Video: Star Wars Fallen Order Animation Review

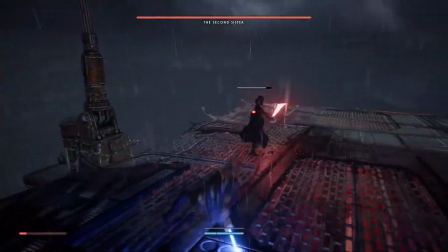1s
What's up, guys? Did you miss me? Well, cry no more and wipe those tears away, because today we're going to be going over Jedi Fallen Order.
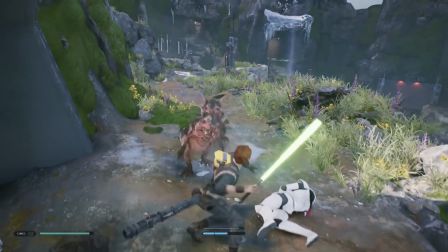9s
So if you guys don't remember how this is going to work out, is that I'm going to cover traversal, combat, and then lastly cinematics.
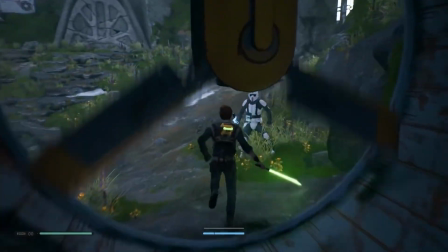16s
So let's jump right into it. We're going to get into traversal. So with traversal, we got our core animations, our walk,
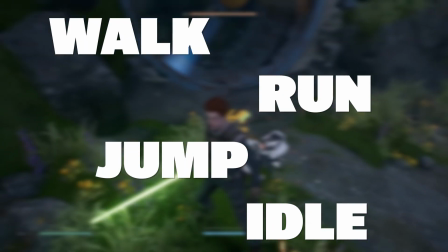22s
our run, our jump, and our idle, and then I'm going to cover additional animations as well.
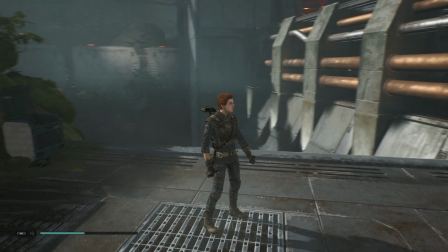27s
So right into our walk. One thing I like about this walk that I haven't noticed with other walks,
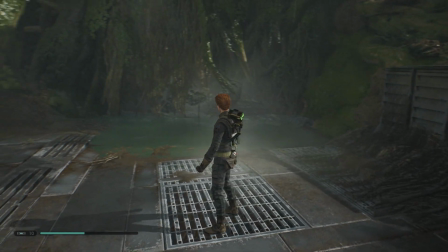32s
and something you can actually incorporate into your walk cycles, is that I know it's a walk cycle.
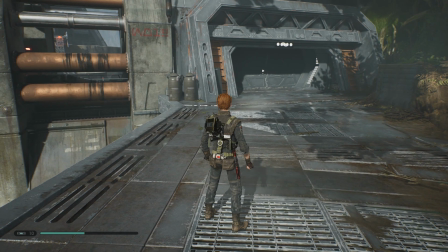37s
I know both sides are going to be, copy and paste. But the one thing I like is the little foot.
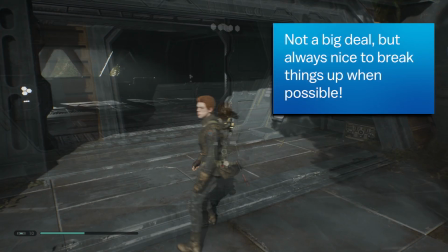42s
His right foot breaks up that monotony. And what I mean by that is that it's slightly tilted out as opposed to his left foot, which is straight up.
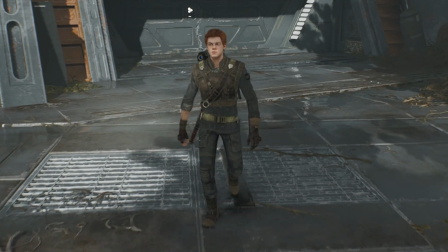50s
If you look at his walk, it's a fairly confident walk.
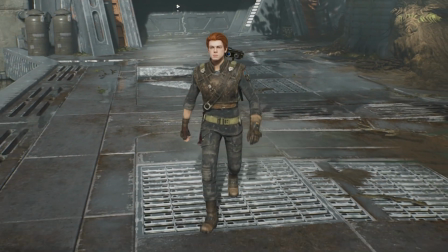53s
One thing I would have liked to have done is analyze him becoming a Jedi, or once he becomes a Jedi, prior to him becoming a Jedi.
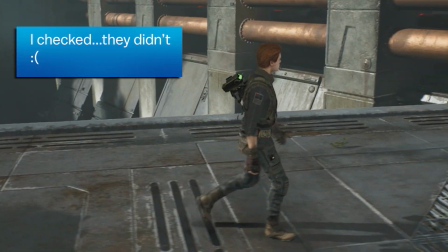60s
See if they actually switch up the animation or his walk cycle there, where, once he becomes a Jedi,
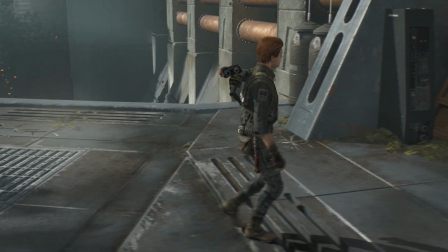65s
he's walking up front, upright, and he's more confident, as opposed to, when you start out the game.
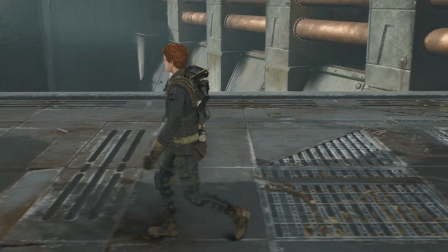71s
One thing I like about this is that it's loose and limber, right? As a Jedi, I'm sure you got to be loose and limber to do all those gymnastics and lightsaber battles and everything.
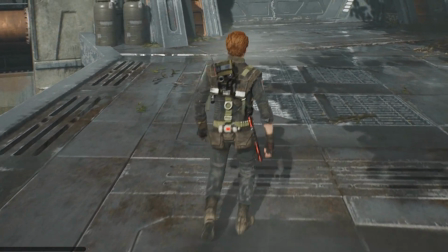80s
There's more rotation on the Z-axis. If you notice, he's going more of side to side.
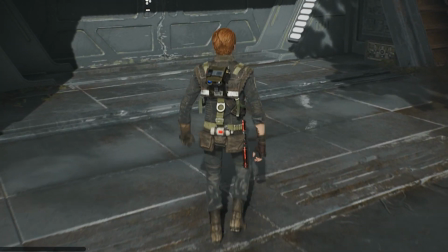85s
It gives us this goofy but confident, upbeat walk to it.
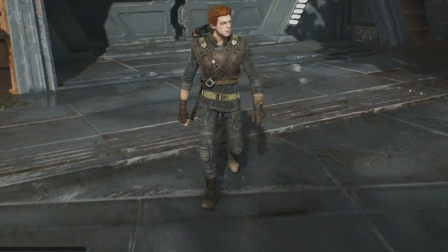91s
And I like it. It fits his character very well. So now let's get into the run cycle. With this run, it's a very regular, standard run.
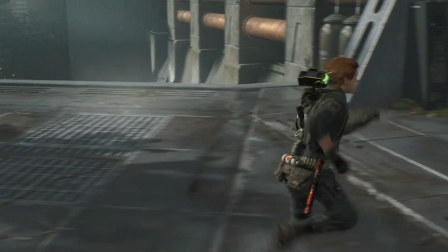98s
One thing I do love that they've incorporated is his hair, right?
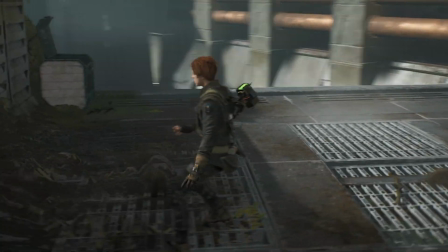102s
I love the fact that whether he's walking or whether he's running, whether he's sprinting, there's this nice overlap of his hair.
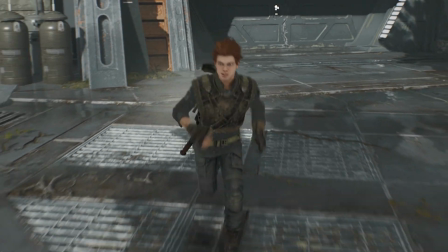109s
And in addition to that, the jacket that he has. Even with the little droid that he has, there's so much going on that keeps the character alive.
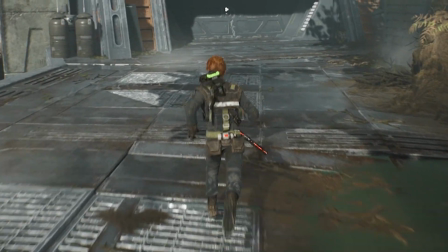118s
And I really love that. One thing, a little nitpick, I would like to see a little more overlap in the cords of the jacket.
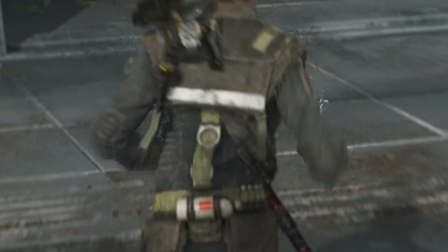124s
A little more, some overlap and drag to it, but that's just nitpicky. This now leads us to our sprint.
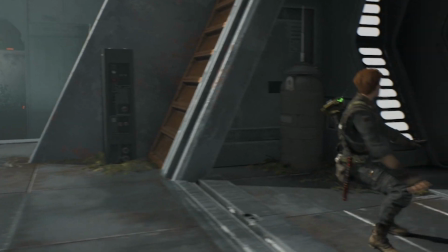130s
I have to say, I love the sprint. I just do. It's one of my favorite sprints, probably, I would say, of the year, okay?
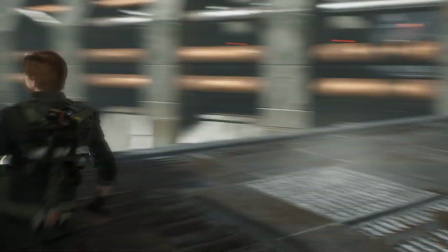136s
Because you look at him starting his sprint.
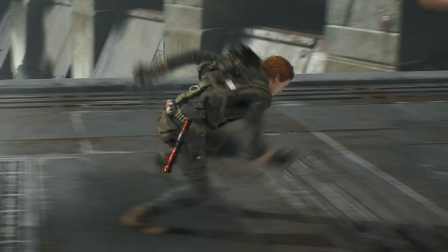141s
He bends so far over that, if he were to hit a rock, even a twig, he would completely fall over.
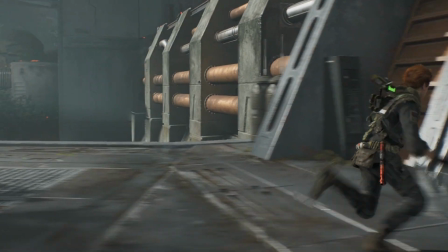148s
Obviously, if this wasn't a game.
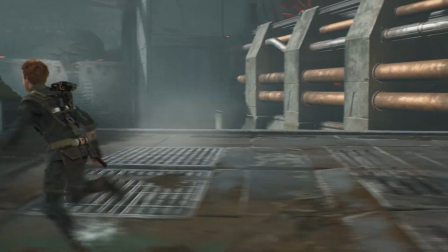150s
But it signals the sprint in such an aggressive and just easy, readable manner to the player.
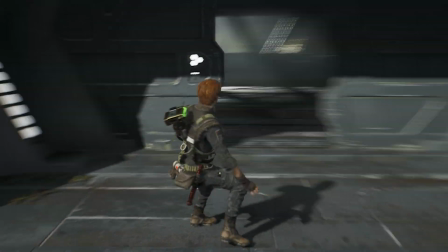157s
One thing I like is his shoulder movement. His shoulders are they're really going up.
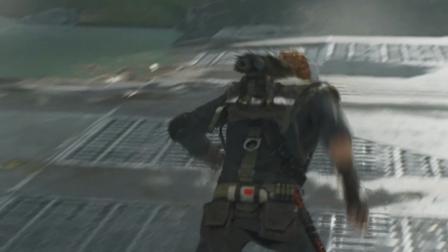162s
I'm not sure if there's some stretching behind the scenes, but it really sells like he is really hustling.
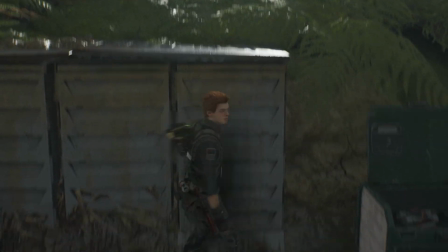169s
Once again, the hair, really nice. The overlap of the hair lets us know that he's really hauling butt.
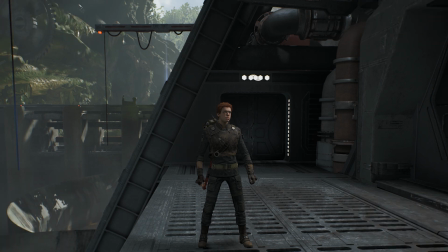175s
Next up is our jump. One thing I don't get about this jump is the hands.
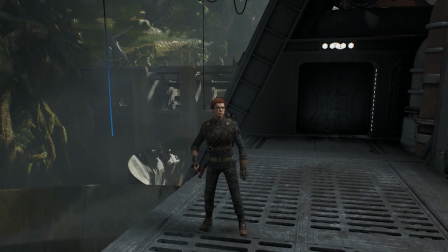181s
His hands just go up. For whatever reason.
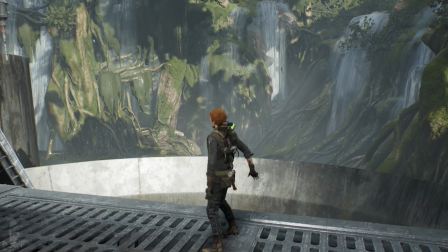185s
I don't understand that, because if you do any other type of jump, like if you run and jump, if you tap jump,
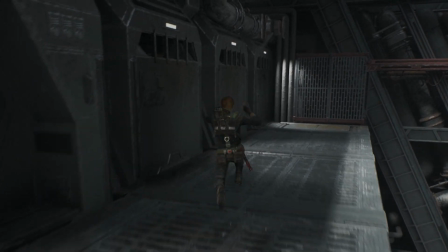191s
he does this little bunny hop of a jump, and his hands are they're out in front,
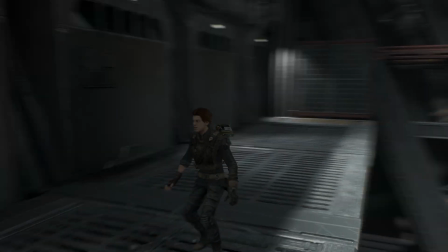196s
but they're not straight up over his head like he's saying hallelujah.
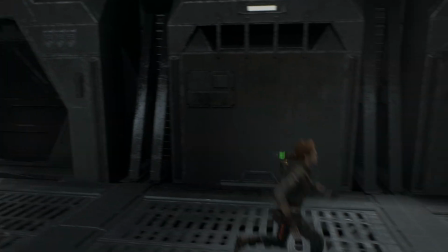199s
I don't understand why they did it, because it only happens if you just stand still, if you jump in place, right?
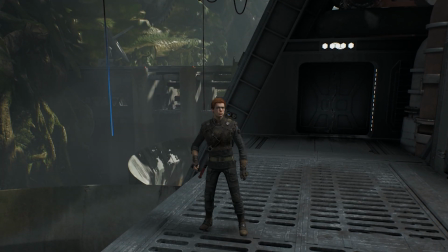207s
If you're jumping forward, jumping backward, his hands going to, the custom position that you expect to see in a jump.
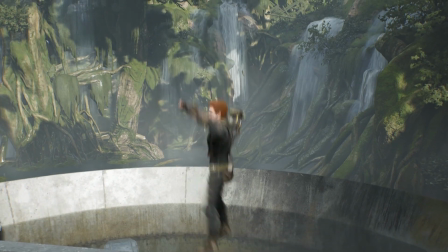215s
But in this straight up, I don't, it doesn't make any sense. Now, I will say, a little side note on the jump.
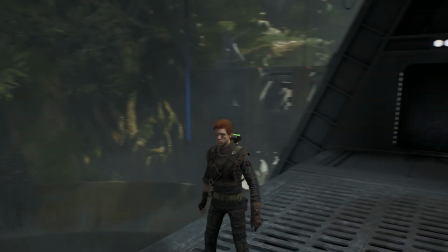221s
One thing that irritated me was this horrible jump animation, or whatever's going on here, right?
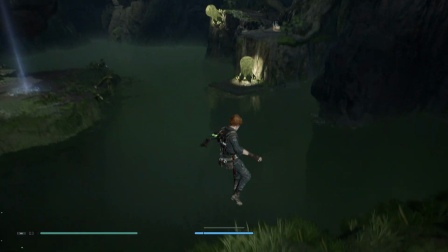228s
It's during one of the later levels where he jumps on this plant.
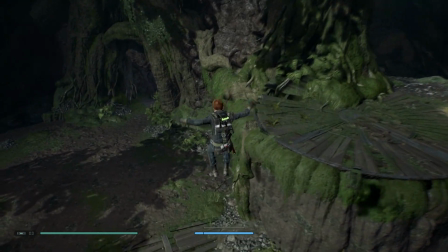233s
And you jump on this plant, jumps, it's like a spring, essentially. But the thing is, you don't feel the spring, right? You do feel, however, there's a great recovery animation, but when you jump on it,
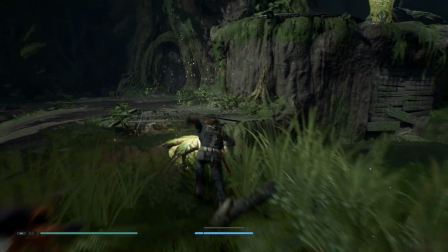245s
I don't feel like he's really getting, pushed up, or there's any type of squash.